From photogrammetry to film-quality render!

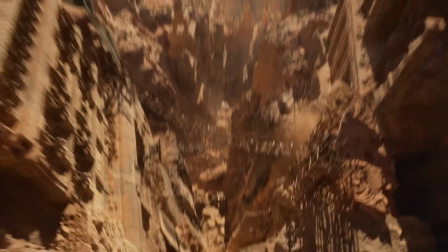Unreal Engine 5 is absolutely incredible rendering software that can produce film-level quality renders such as lifelike landscapes,
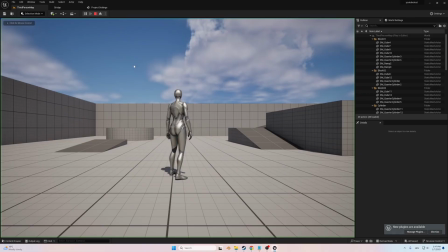cinematic visuals and hyper-realistic scenes. While its advanced features are undeniably powerful,
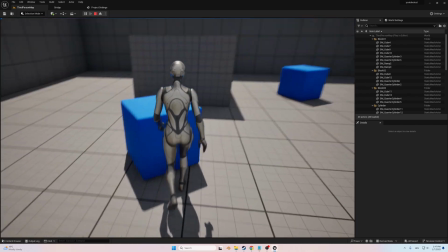I found that as a small creator and entry-level hobbyist, navigating its vast potential can feel a bit overwhelming at times.
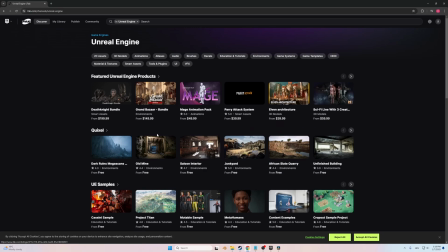So, I decided to do this short tutorial and teach you how to make a stunning render with nothing more than a scanned object and few free assets on Epic Games Marketplace, which is now known as FAB and the scan object was done using process called photogrammetry,
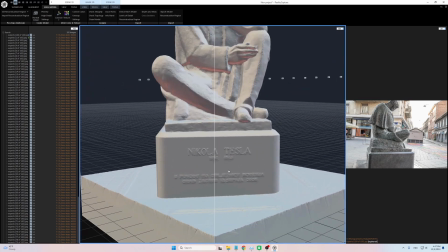which I explained a bit more in detail in my previous video where I scanned a real-life sculpture of Nikola Tesla and 3D printed it. But here instead of printing it I made a visually stunning render with Unreal Engine 5 amazing features such as Nanite, Lumen and Moomy render queue.
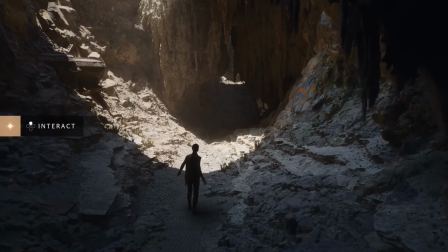Nanite is Unreal Engine's virtualized geometry technology that enables rendering of incredibly detailed models with high polygon counts in real-time,
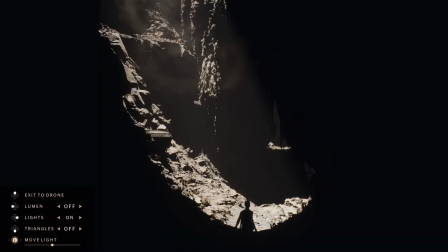without significant performance loss. Lumen, a real-time global illumination and reflection system that dynamically adapts to changes in lighting and geometry,
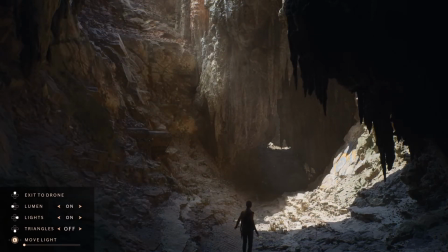delivering realistic and immersive lighting effects without pre-computed data.
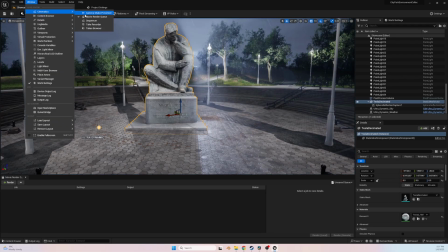And finally, MovieRenderQ, high-quality rendering tool that allows users to export cinematic sequences with advanced settings such as anti-aliasing,
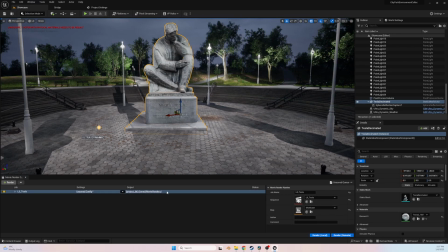motion blur, and custom rendering passes for professional grade visual outputs. So, if you are ready, let's dive into the process. But just to recap the photogrammetry process, the first step was to prepare the sculpture for scanning.
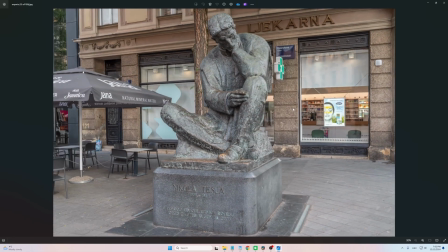Using a DSLR camera, I captured hundreds of photos from every angle, ensuring I had enough data to create a detailed 3D model. Lighting and consistency were key here, as shadows or uneven lighting could ruin the final result.
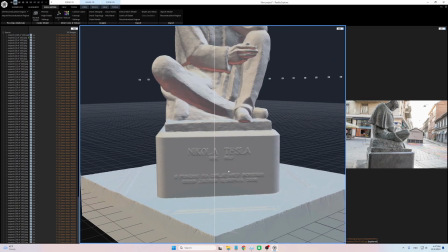Once I had the images, I brought them into RealityCapture, a photogrammetry software that converts photos into high-resolution 3D model.
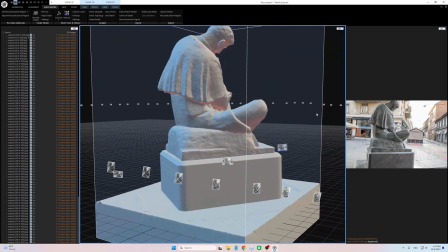In my previous project this was where the process ended. Since my goal was 3D printing, all I needed was high quality mesh.
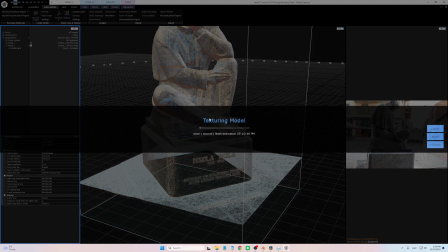However, this time I decided to take things a step further by utilizing Reality Capture's texture creation feature.
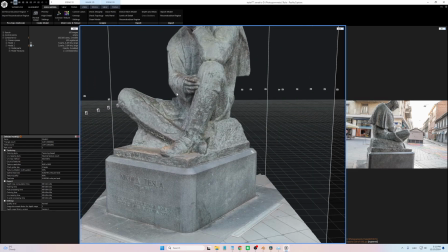This tool generates detailed photorealistic textures onto the mesh itself, capturing intricate details like subtle color variations, surface imperfections and unique patina of the sculpture.
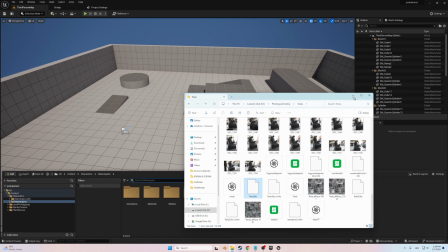Now it was time for Unreal Engine 5. And this is where the real magic began.
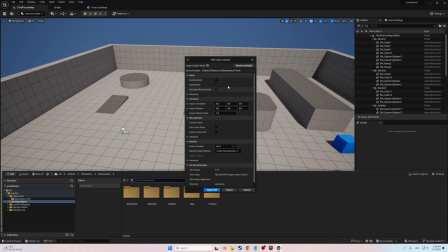I imported the textured 3D model into the engine, which was surprisingly straightforward thanks to Unreal's user-friendly import tools.
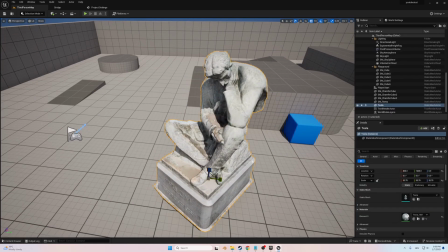Once the model was in place,
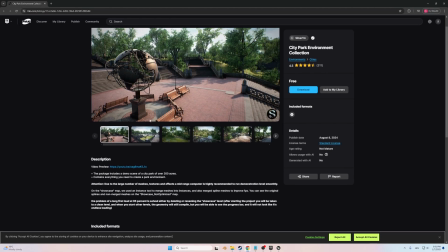I turned my attention to building the environment that would bring it to life and decided to use a free asset pack called the City Park Environment Collection.
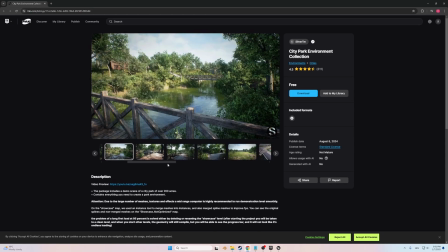This pack was a lifesaver, providing a variety of detailed assets like trees,
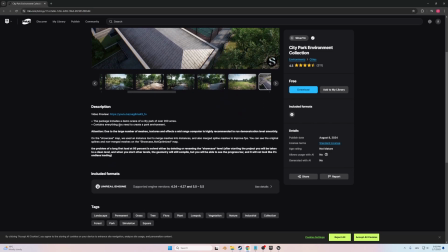benches, pathways and foliage that perfectly complemented the mood I wanted to achieve.
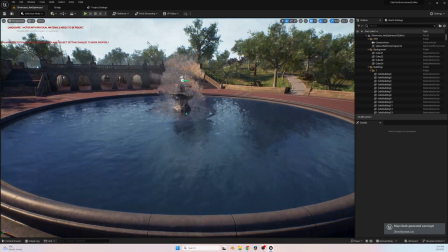While initially I considered building everything from scratch,
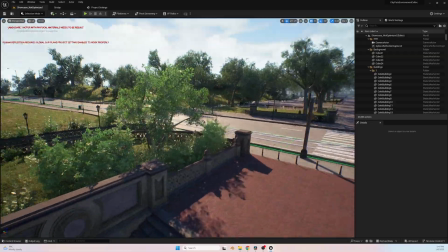using this asset pack allowed me to focus on the creative aspects of the scene composition rather than spending countless hours modeling additional elements.
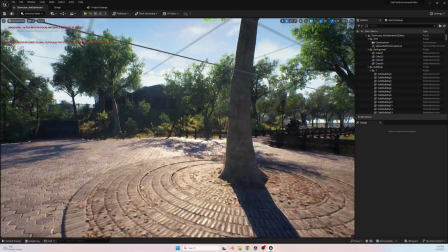The assets were easy to integrate into the engine and they blended seamlessly with the photogrammetry model. However, I wanted the environment to do more than just provide context. I wanted it to tell a story. Inspired by the legend of Nikola Tesla's birth during a night of heavy rain and thunder, I aimed to recreate that dramatic atmosphere in my render.
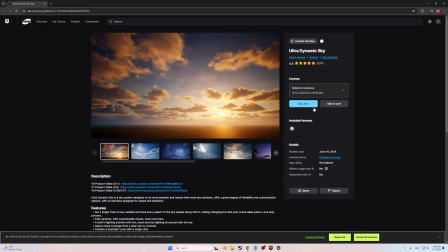For this, I turned to the Ultradynamic Sky Asset Pack.
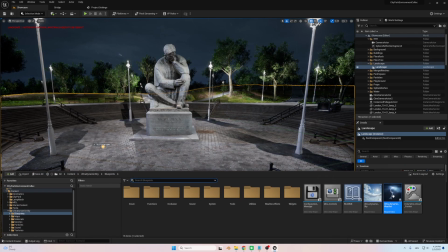This tool was perfect for dynamically simulating weather effects, including thunderstorm, rain and dramatic cloudscapes.
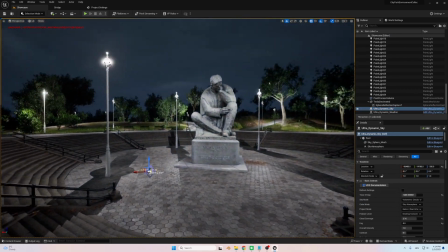With Ultradynamic Sky, I was able to bring the scene to life by adding a dark, stormy sky illuminated by occasional flashes of lightning.
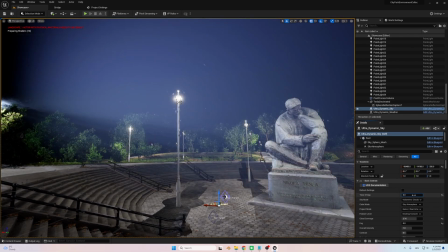The sound of rain and distant thunder gave the environment an emotional depth that perfectly matched Tesla's story.
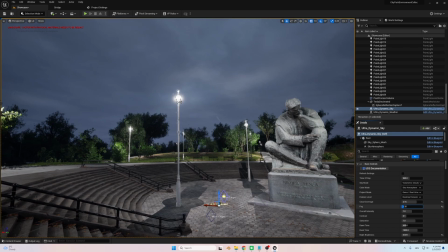The rain-slicked surfaces of the park reflecting the dim light added an extra layer of realism to the scene. I carefully synchronized the lighting and weather effects with the composition, ensuring the storm not only set the mood but also highlighted the sculpture as the centerpiece.
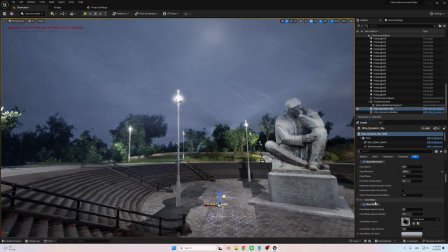The interplay of light from the lighting strikes and the reflective rain soaked ground made the scene feel dynamic and alive, capturing the raw energy the Tesla story evokes.